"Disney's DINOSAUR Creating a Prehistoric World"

A lot of people ask us, why in heaven's name did you go to so many different locations to make this movie? In the opening 6 minutes alone, we have been to Venezuela,
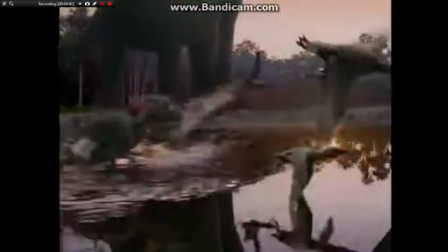4:38 Australia, Western Samoa, Florida, Hawaii, and Southern California.
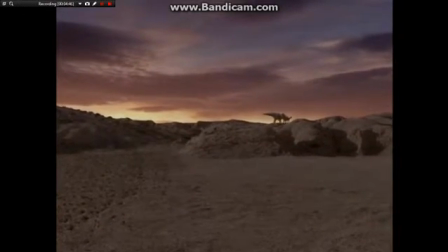4:44 And we make it all look like one place. But the idea was to create the prehistoric world.
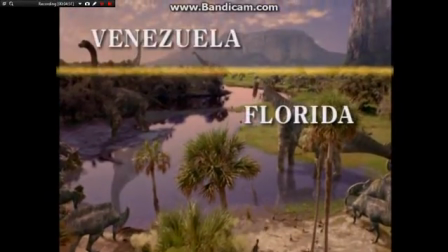4:49 And so the juxtaposition of one environment to the next, one extraordinary kind of foliage to a cliffside,
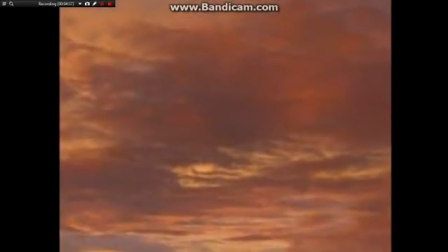4:55 to a sky from here, to a lake bed from there, by taking those images from all over the world,
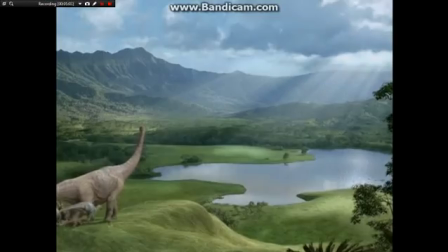5:01 whether you're in Samoa or Venezuela or Hawaii, or right outside of Los Angeles at the Arboretum in Santa Anita,
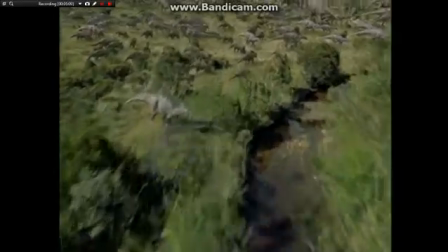5:07 it's the juxtaposition of images that allowed us to create the illusion of a prehistoric time.
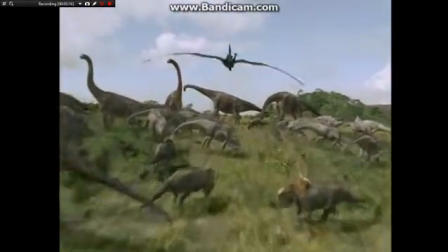had a period of time that we had the live action crew to shoot the plates. Once that was done, they were gone, yet we still had background plates to create. And that's where Christy Maltese, who was head of backgrounds, really came into big play.
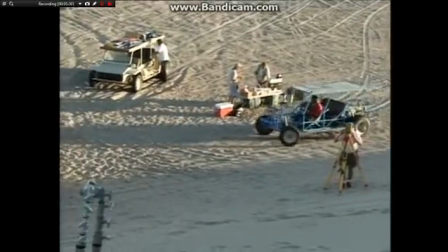5:35 This is what the directors want. The location scout goes and finds it. Location crew goes out and films it, comes back to me,
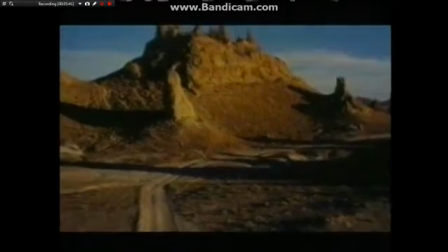5:42 and then I chop it up and put a mountain over here and a mountain over there, and I take a tree from there and rocks from someplace else.
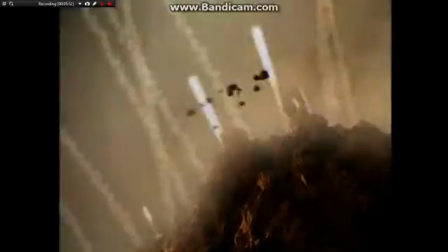Scene finally is putting it all together. Light them for whatever the lighting environment was, paying attention to key continuity, in other words, where the sun was supposed to be as opposed to the previous scene or whatever following scene.
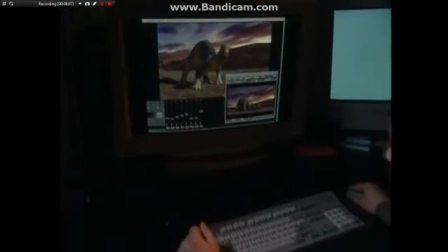6:06 What you do is you design a lighting a palette or a lighting scheme for the scene.
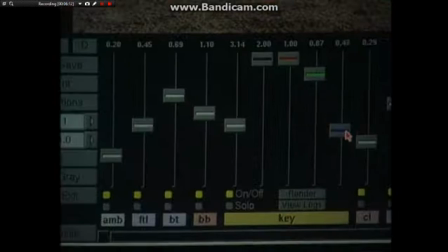6:11 As you can see by going through this,
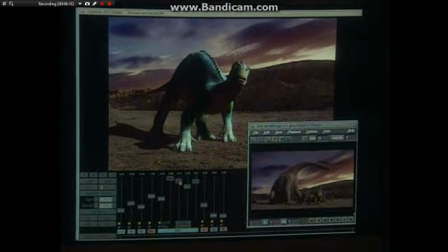6:13 begin to kind of vary what it takes to be able to get him a little bit closer to fit into that world.
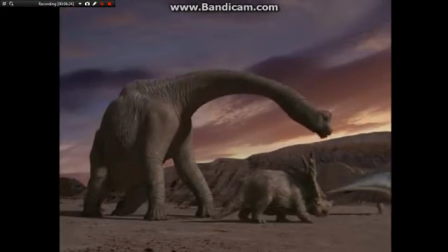6:20 Get on! We're gonna get left behind!
There might also be bounce light if he's the character is on grass. There might be a little green coming down. If it's the middle of the day, there's some blue coming down from the sky.
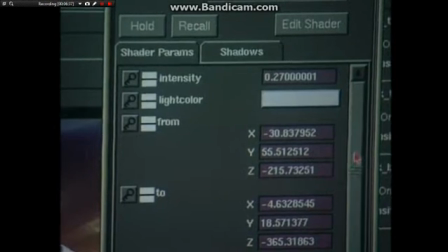6:33 Ground bounce that would be caused from the key light itself. A camera light to make sure that there's no kind of empty black holes.
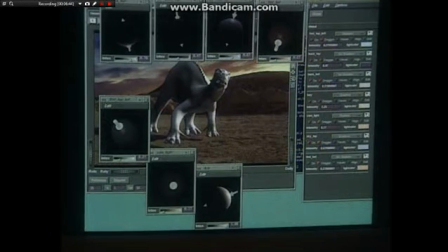6:42 A sky top to be able to give more of the ambient glow from up above. And a bottom light to be able to kind of, again, simulate ground bounce and trying to minimize the amount of areas that it would be coming in from.
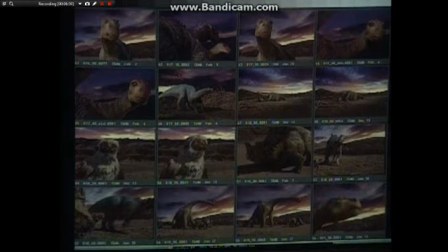6:56 Really helped make it a lot easier for the characters to feel like they were real because you were already putting them in a real-world environment.
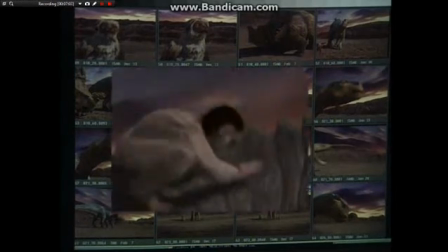7:03 Aladar, slow down!
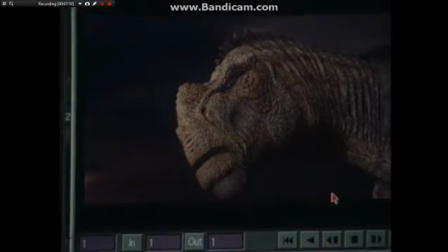7:07 On a very simple, the most simple shot we'd have, it might be a sky backing and a character's face over it because you're looking up at them slightly.
If we don't keep moving, they'll catch up to us.
Taking the character with all of the skin, taking the shaders,
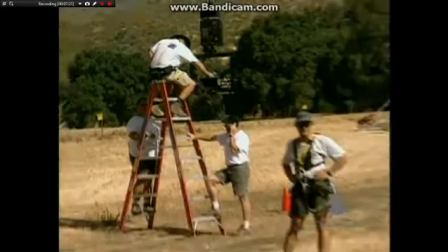7:21 which is the language that would give us the scales and the color, bringing the camera in, bringing the sets in, and then all of the other layers,
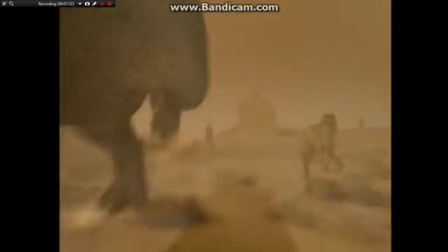7:29 which might be some of the dust in the effects, until all of them blend to give you the sense that the overall scene is shot at that very moment.
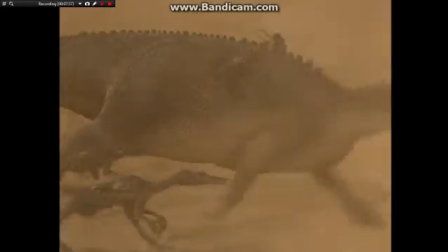7:37 I can't reach!
The miracle is that it all comes together.